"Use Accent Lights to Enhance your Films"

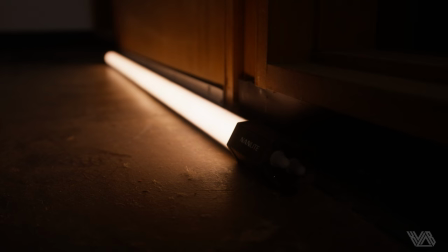And lastly we placed two tube lights on the ground, one at 2700 Kelvin hitting the bottom of the table leg bringing up the shadows
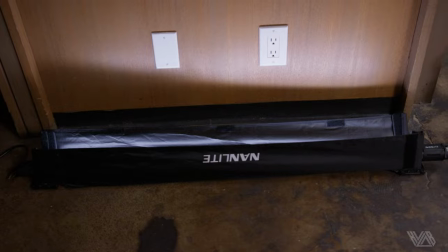and another tube at 5600 Kelvin hitting the wall directly behind Dean's head, also raising up the shadows.
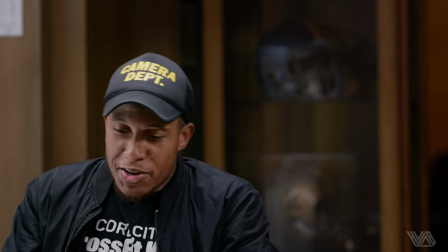Let's flip the cam angle to our man, Sean Jackson. Same idea. Great looking key, but no background interest.
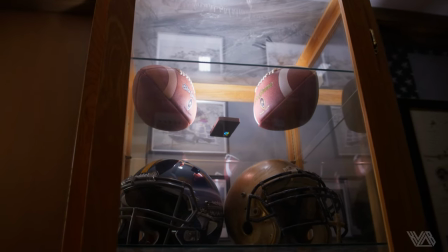We dropped in some Aputure MCs in the helmet case, directly behind him, at roughly 20 to 30%.
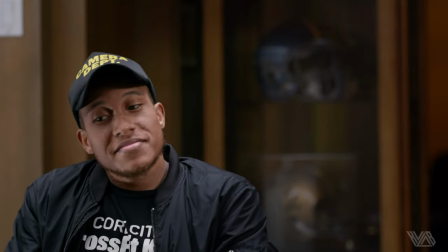Remember, sometimes all you need is a little seasoning when adding in accent lights.
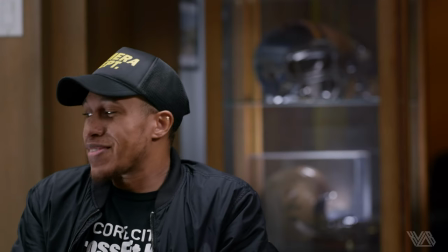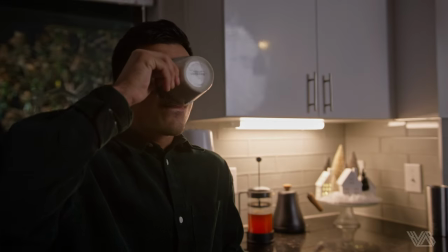There isn't a right or wrong when adding in accent lights, as they are subjective and an artistic choice, depending on the project.
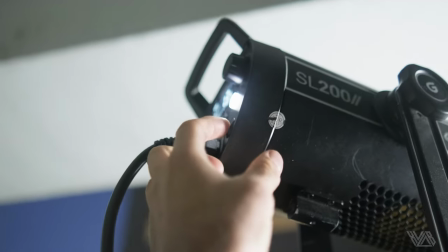We encourage you guys to get out there and think of ways to add layers to your images.
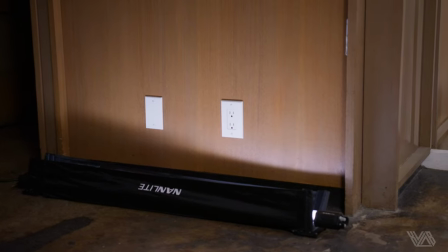Use these practical tips on accent lighting to add depth, interest, and flavor to any project.
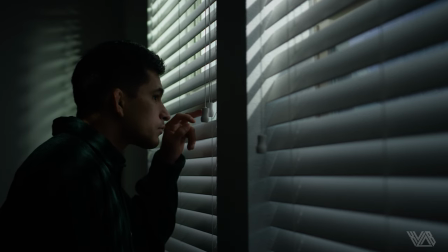We hope you enjoyed this video. If you did, please give us a like and subscribe to the channel.
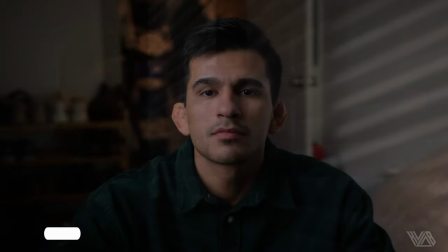If you have any questions, feel free to drop it in the comments below. We appreciate you guys a ton, and we will see you in the next one.
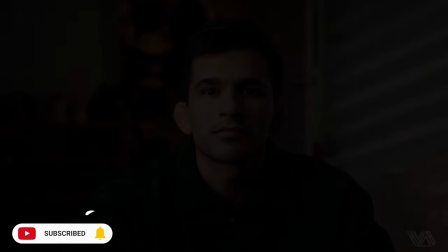Thank you.